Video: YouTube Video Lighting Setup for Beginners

So make sure that when you have your key light set up, you're kind of following those rules as well. And with the hair light and backlight, you want that diffuse as well. You just kind of want to eliminate any possibility of harsh lighting in your shot.
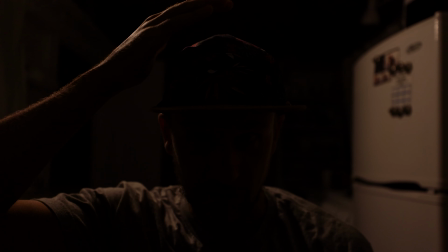(4:20)
As you can see here, this is really lighting up the back of my head, the top of my head, and some of the surroundings as well. And it's also just giving that warmer feel as well.
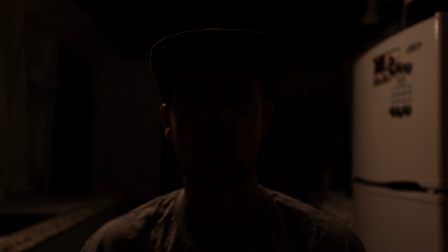(4:36)
A little bit of a contrast to what my key light was doing.
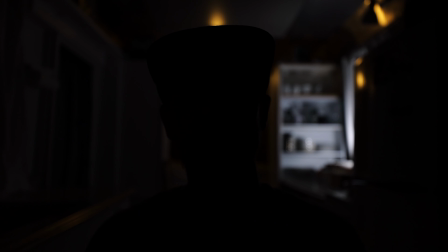(4:41)
Lastly, I've lit up my accent lights. These are just lights that I wanted to kind of highlight the background with, add a little pop. Nothing special at all.
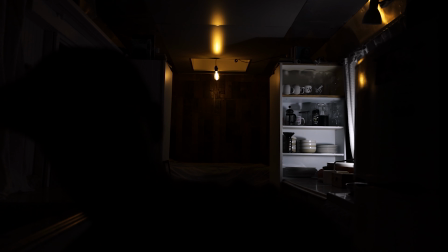(4:55)
I've got one light back over the bed in my bus, and the other one is pointed towards the dishes. And again, these are lights that I was just able to find at home, and is honestly, yeah, just the desk lamp and the light bulb.
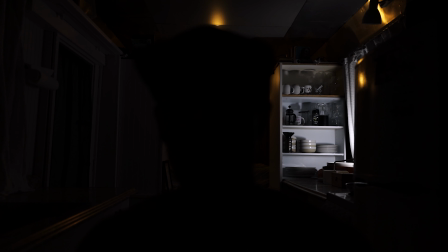(5:15)
Super easy and super affordable.
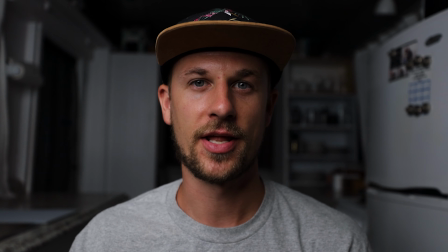(5:19)
And so now, working my way back to just having the key light on, let's see what they all look like by turning them all on one at a time.
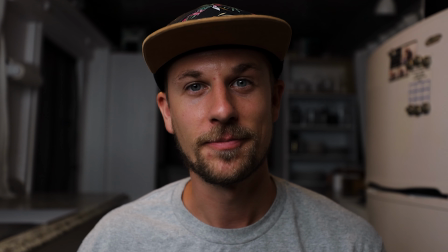(5:27)
Backlight or hair light now on, and now all of the lights on. So there you go, super simple with just a few lights. Let me know in the comments below if this was a setup that you liked, if you have any other questions in terms of photography or videography tips and tricks. Let me know in the comments below too if there's maybe something that I missed that you think would be a great addition to this lighting setup. Make sure to like and subscribe if you haven't already. It really does help and make a difference. And I'll see you on the next video.